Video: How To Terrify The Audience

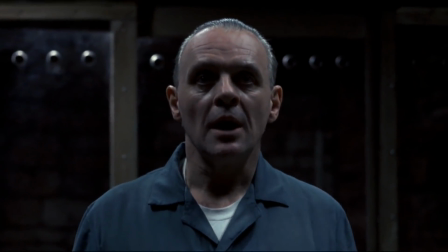0:00 If you want to find an example of a truly terrifying villain,
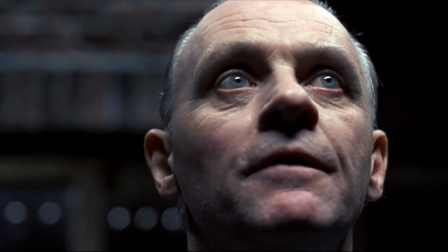0:04 you need look no further than Hannibal Lecter in The Silence of the Lambs.
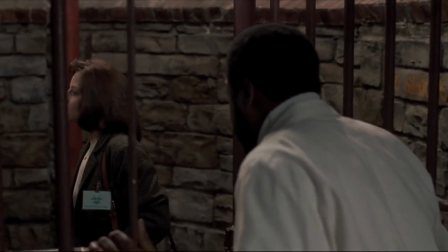0:09 The director does a wonderful job of making this character terrifying, and he does it in a very interesting way. He introduces the character before he first appears on screen.
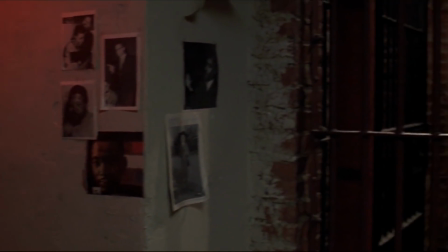0:20 Now, this might sound counterintuitive, but he achieves this in two ways,
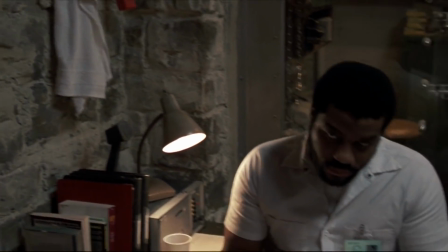0:25 one of which is in dialogue before we first meet him, such as this line when the asylum warden is talking about the kind of man he is.
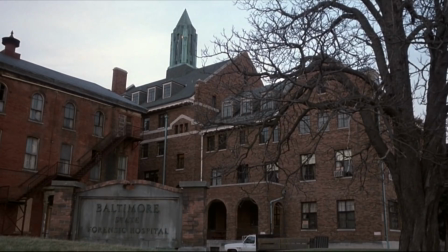0:33 Oh, he's a monster. Pure psychopath. So rare to capture one alive.
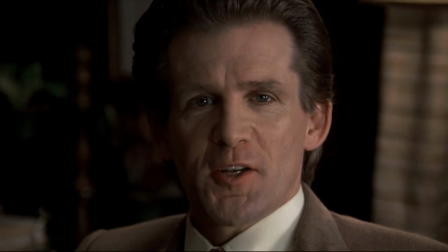0:39 From a research point of view, Lecter is our most prized asset.
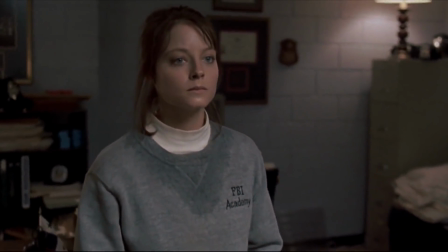0:44 Now, despite this line's bluntness in its purpose, it does a wonderful job at building the viewer's expectations.
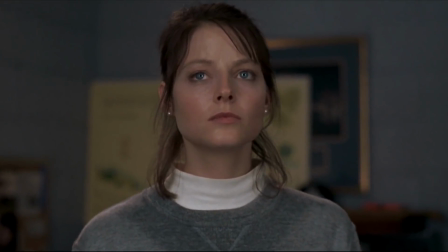0:52 It tells us straight up that Hannibal is the most depraved and psychotic man in the asylum.
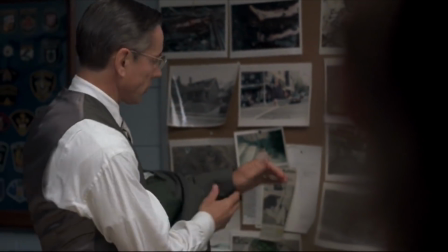0:58 Now, there are many lines in these opening scenes that serve a similar purpose, the purpose of building up an image of Hannibal in the viewer's minds.
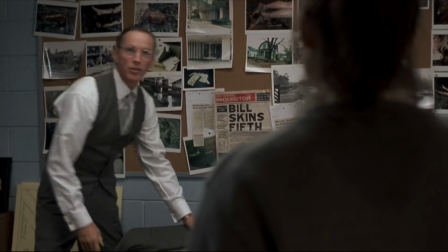1:06 And all of this build-up pays off in the next scene. Now, right here, the director does something very interesting.
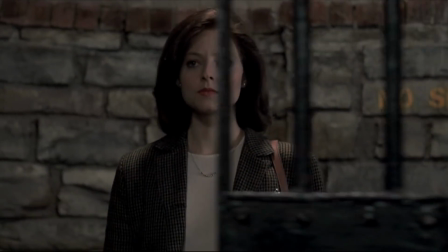1:14 As Clarice is walking along the corridor up to Hannibal's cell, he uses the camera to reinforce the information we had learned previously.
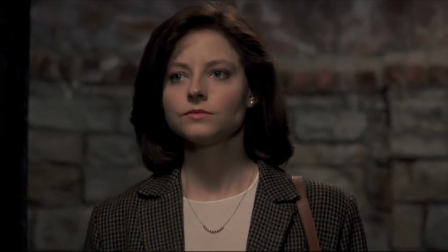1:22 As she walks along the corridor, there are 3 inmates she sees before Hannibal.
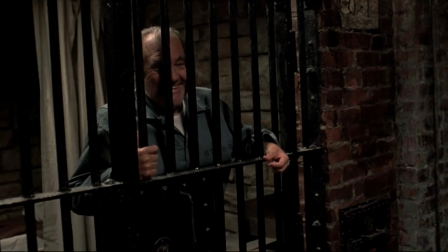1:27 The first is a little creepy, where he smiles at her and says hello.
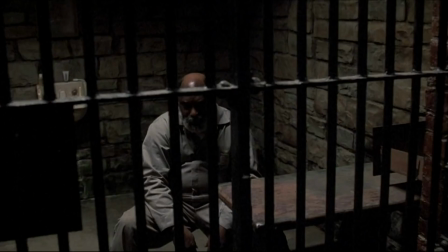1:32 The next inmate seems even more dysfunctional, as he just sits there and stares blankly, barely reacting to her presence.
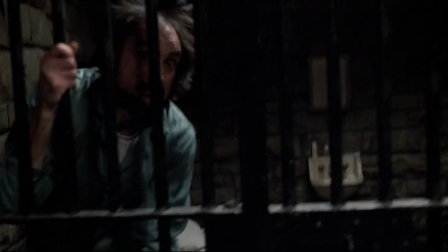1:40 The third is by far the most insane. He is jittery and leaping around his cell almost like an ape.
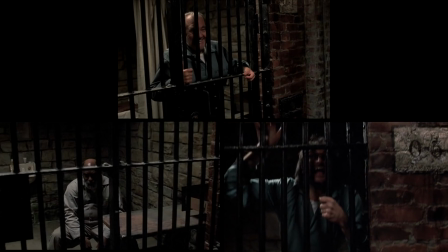1:47 This is brilliant because it establishes that as the cells go along, the inmates are growing more and more insane.
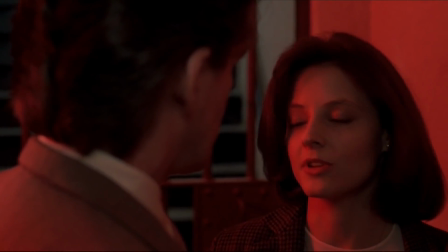1:55 We know that the man in the end cell, he is not just bad, he's not just insane,
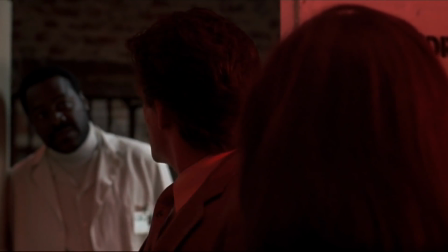2:02 he is the paragon of insanity,
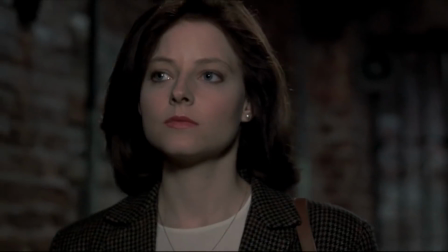2:05 the absolute worst human being you could ever hope to possibly imagine.
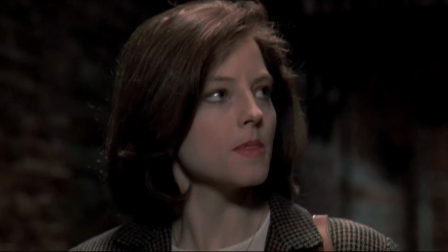2:12 And judging by the prior inmate, where he is ape-like and whispers how he can smell a not-so-family-friendly area of the protagonist's body,
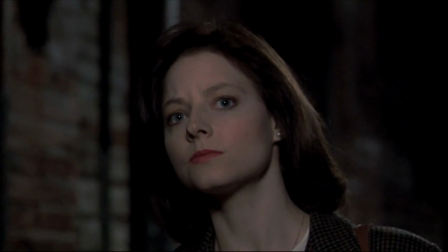2:19 we expect Hannibal to be some kind of feral beast, ready to pounce. Now, all of these expectations set in mind, here is the next shot.
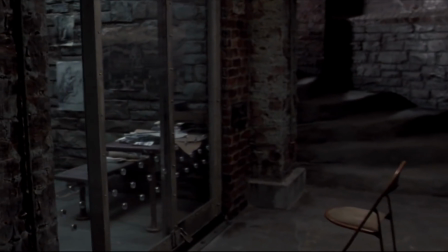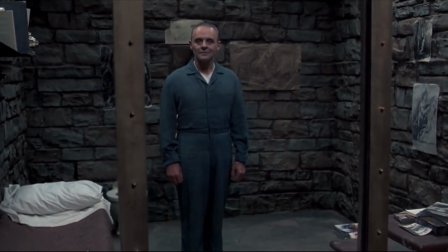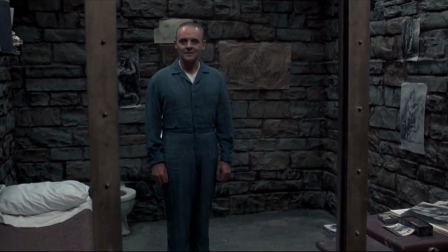2:40 Good morning.
He is standing straight, in a well-lit cell, and compared to the prior inmates, he shows no obvious symptoms of insanity.
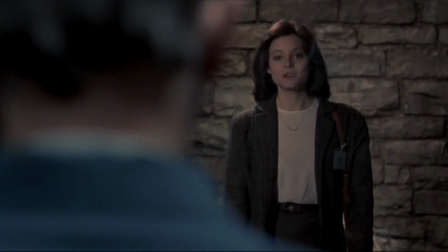2:50 This is terrifying, because it totally shatters the viewer's expectations.
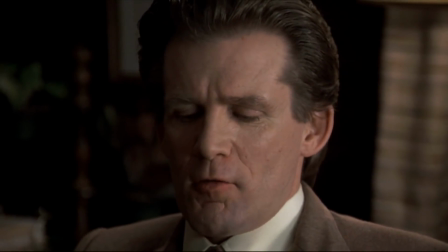2:56 We have been told he is a most depraved individual,
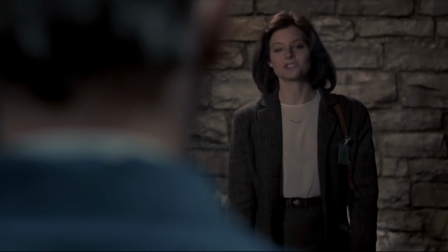3:00 yet he looks so civil and like anyone you might see on the street, except there's something just a little bit off about him.
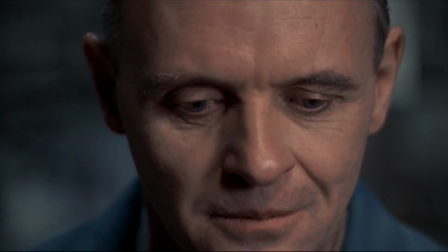3:08 What follows from this point on between the two characters is not so much a conversation, it's more a battle for power over the other.
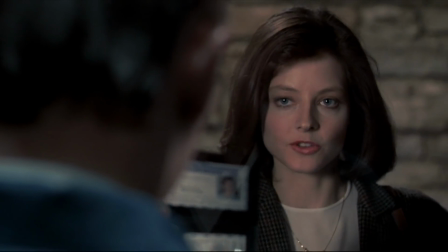3:16 And I think this line right here marks the very start of that battle.
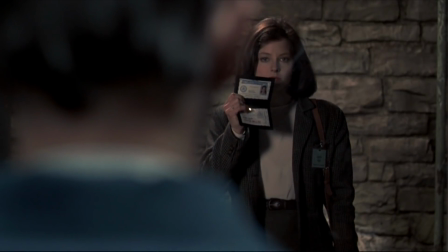3:23 Closer, please.
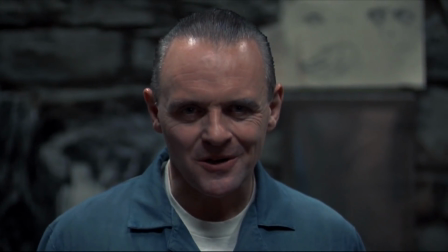3:26 Closer.
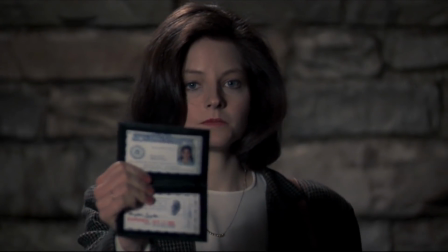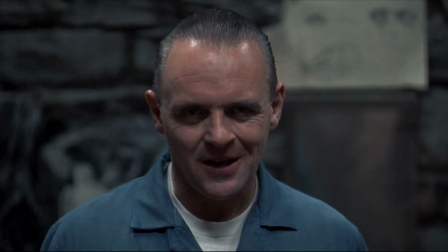3:32 In this line of dialogue, Hannibal makes a demand that she brings her ID badge closer, and she abides. Even though this is a token action that on the surface seems like something quite harmless,
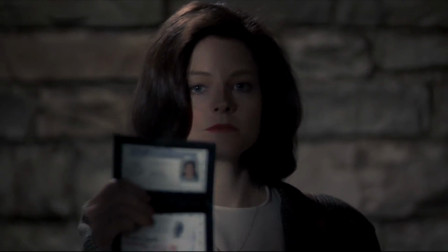3:45 it helps to lure us as an audience into a feeling of insecurity,
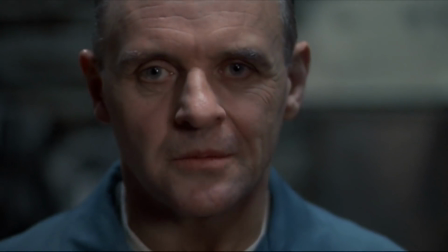3:49 as we feel right from the start that Hannibal is successfully manipulating the protagonist.
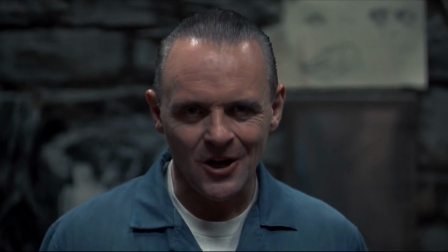3:55 He makes a demand, she follows it. Hannibal has an amount of power over her, and it makes us uneasy.
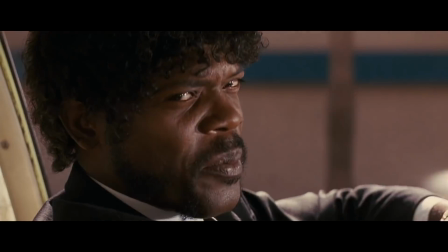4:04 When you look at a great example of dialogue in fiction, there is almost always a conflict between the two characters,
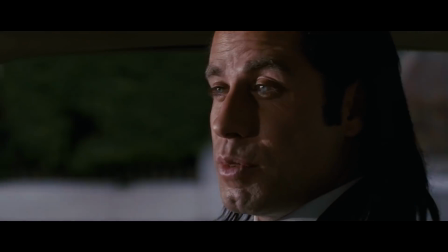4:11 where one has a different opinion to the other, or one wants something that the other doesn't want.
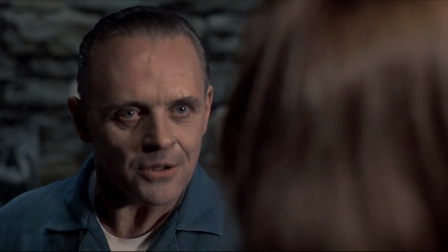4:16 This is a pretty basic concept, but part of the reason why this scene in Silence of the Lambs is so gripping and
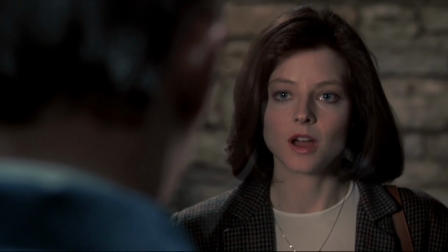4:23 has such compelling dialogue is because it is full of that conflict.
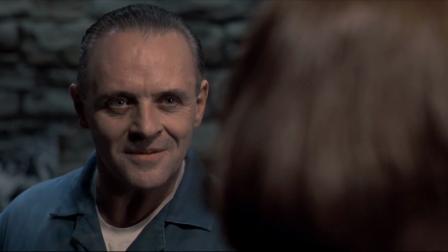4:28 Clarice wants Hannibal to help her with an investigation.
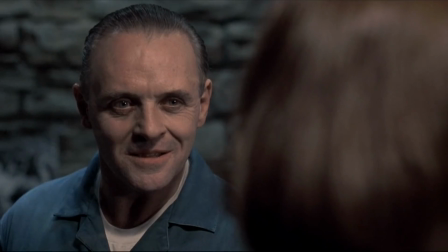4:31 Hannibal doesn't want to, and I think to the untrained eye it might be a little confusing as to why Hannibal is so terrifying in this scene,
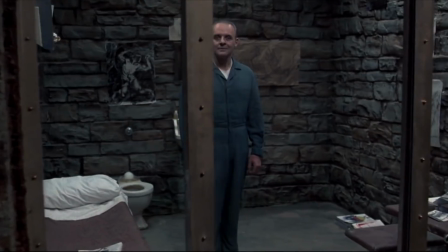4:40 because he is behind thick glass and he cannot physically hurt her, so he shouldn't be terrifying because he has no power.
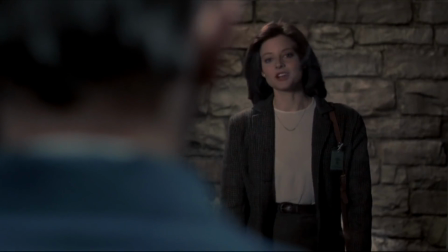4:47 So the reason he is scary must be because of something else, right?
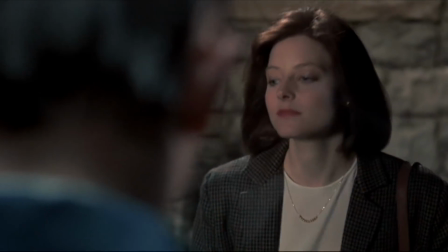4:52 The problem is, that is a surface level observation, and the more we look at it,
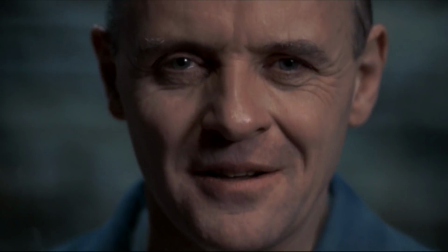4:57 the more we realise that actually the truth is the exact opposite.
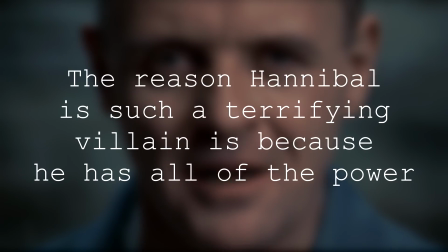5:01 The reason Hannibal is such a terrifying villain is because he has all of the power.
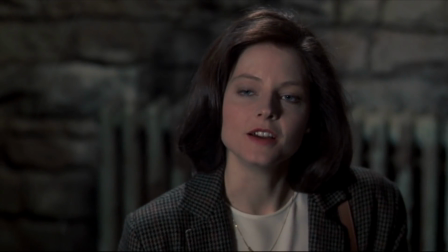5:08 Now, this might sound a little nonsensical, seeing as he is in a cage,
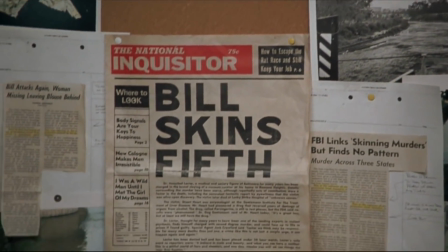5:13 but Clarice came to him wanting one thing: for his help in catching a murderer.
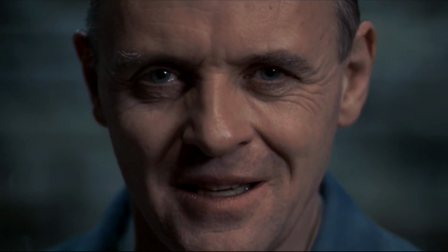5:18 In this respect, she is quite vulnerable, because she could very easily fail and not achieve her goals.
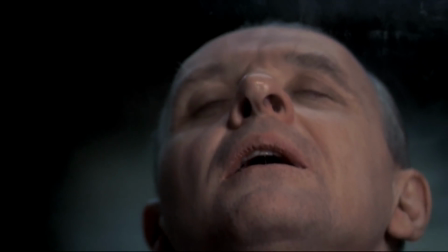5:25 It would require almost no effort from Hannibal's part to totally shatter her ambitions.
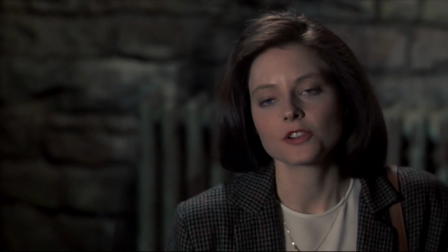5:32 The outcome of this scene, whether she gets help or not, is entirely in his hands.
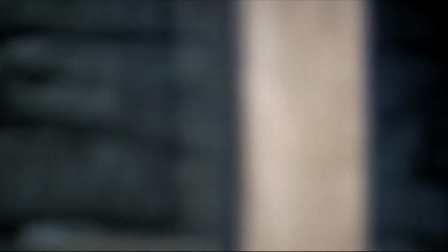5:38 This right here, the powerlessness of the protagonist, is why Hannibal Lecter is such a terrifying villain.
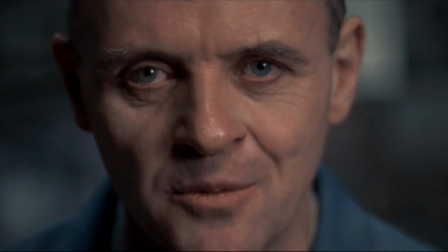5:46 The cinematography also does a wonderful job at helping to reinforce the two characters' power.
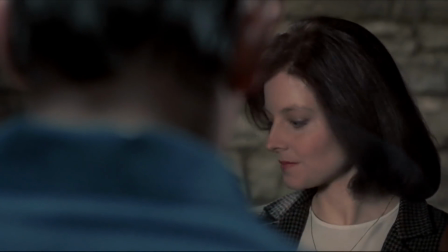5:51 Near the start of the conversation, she sits down and he is stood up.
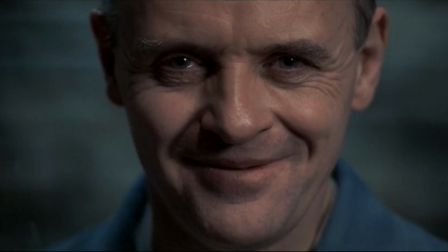5:55 This makes her physically lower than him, which helps to convey how non-literally he is above her in a sense of power.
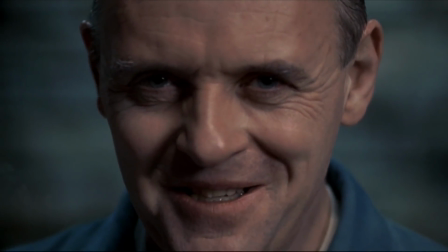6:02 You can see this in the shots where he looks down at the camera while she looks up instead,
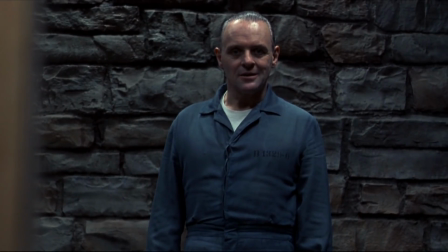6:08 and in a later scene where he finally surrenders his power and agrees to help her,
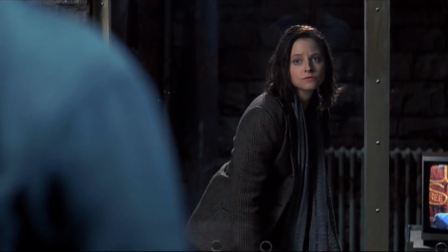6:12 she goes from sitting down on the floor to standing up, so they are both seeing eye to eye.
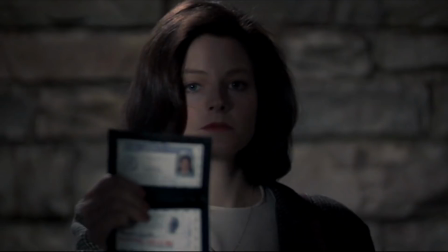6:17 Levels are a fairly basic dramatic technique, but when used properly, they can be quite provocative.
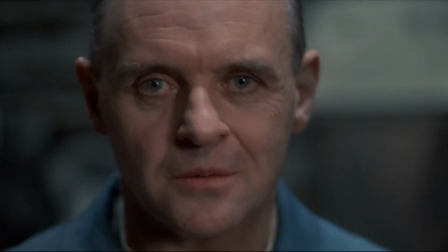6:23 Also, when you look at the framing of the characters, there is something quite interesting going on.
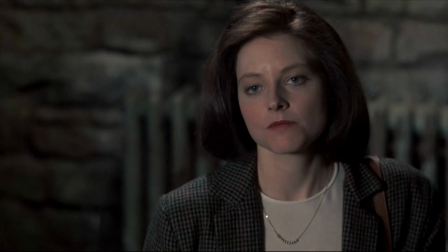6:28 Hannibal's face takes up the whole screen, while with her, her face takes up only half.
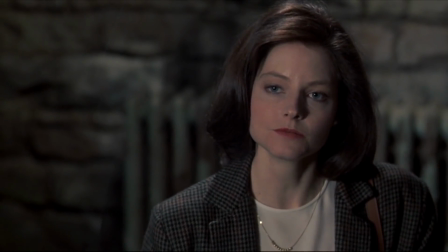6:33 This helps to make Clarice feel small and again with no power.
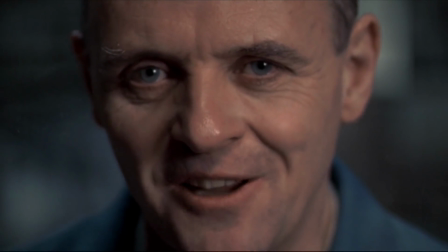6:37 The negative space around the characters is directly proportional to the amount of power that character has.
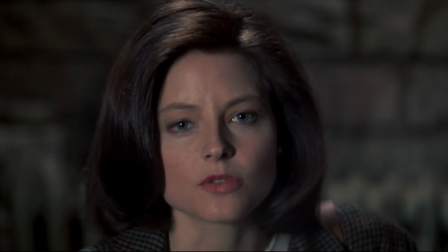6:46 Most serial killers keep some sort of trophies from their victims. I didn't.
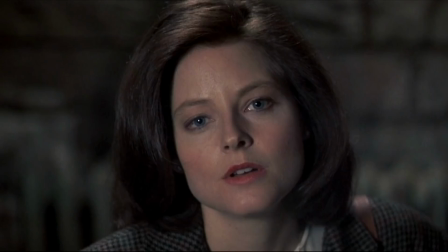6:51 No. No, you ate yours.
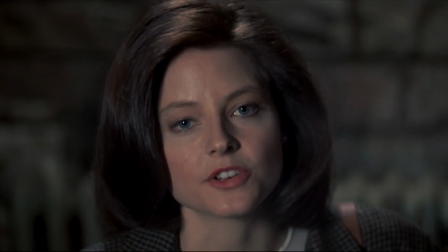6:56 As you can see, when she makes this statement, that catches him off guard,
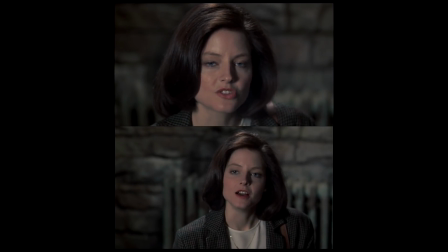7:01 and her face in the shot when she does it is in the centre and is much larger than in the prior,
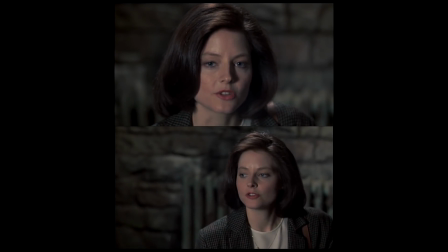7:06 which indicates how she has reclaimed some of her lost power. Also, when she delivers the line,
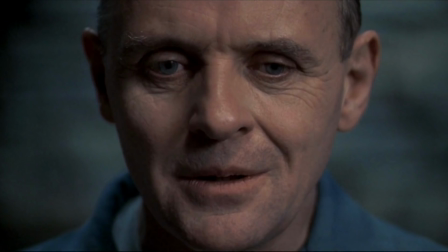7:12 he breaks off his eye contact with her that he had maintained constantly throughout the entire scene in his response to his loss of power.
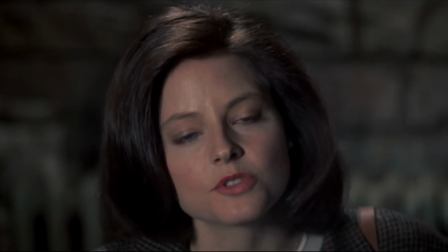7:19 So how could we use this example to address how you can terrify your audience?
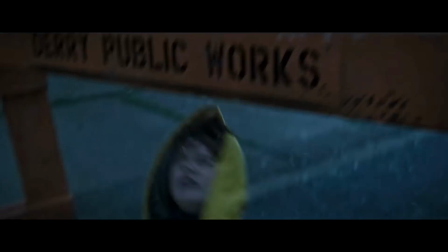7:25 Well, it's all to do with power. It is no coincidence that in horror films, the protagonist is often someone with low competence.
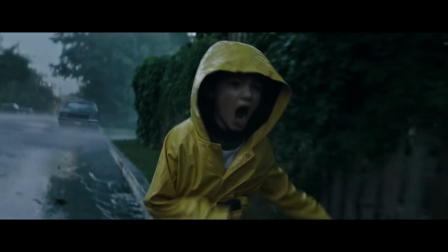7:33 For example, how in It, the characters at risk are a group of children, or how in Alien,
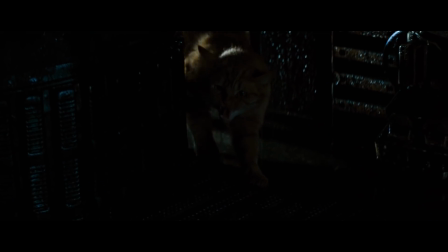7:38 the characters are a bunch of pilots and mechanics who can barely defend themselves.
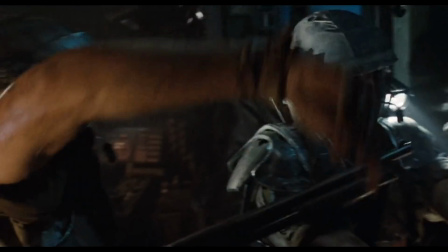7:43 Now, Aliens was a great film, however it was less horrifying than Alien,
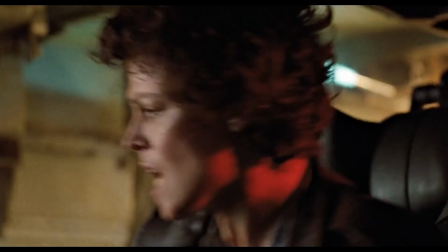7:48 and I think understanding the reason why can help you to learn an important lesson in how to terrify your audience.
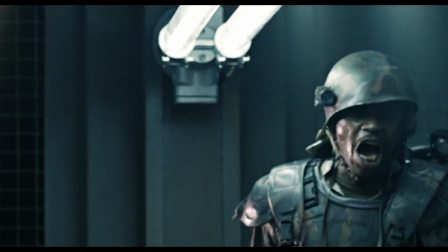7:55 Because Aliens follows a group of Marines who, when it comes down to defending themselves, are much more competent than the cast of Alien.
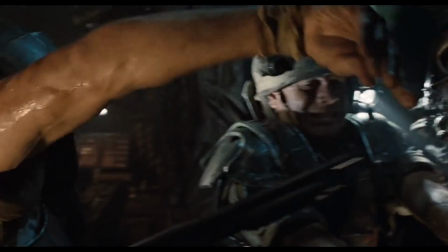8:04 The characters in Aliens have the ability to kill the monsters. The characters in Alien don't.
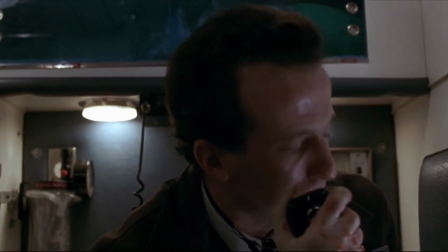8:11 So what does this mean?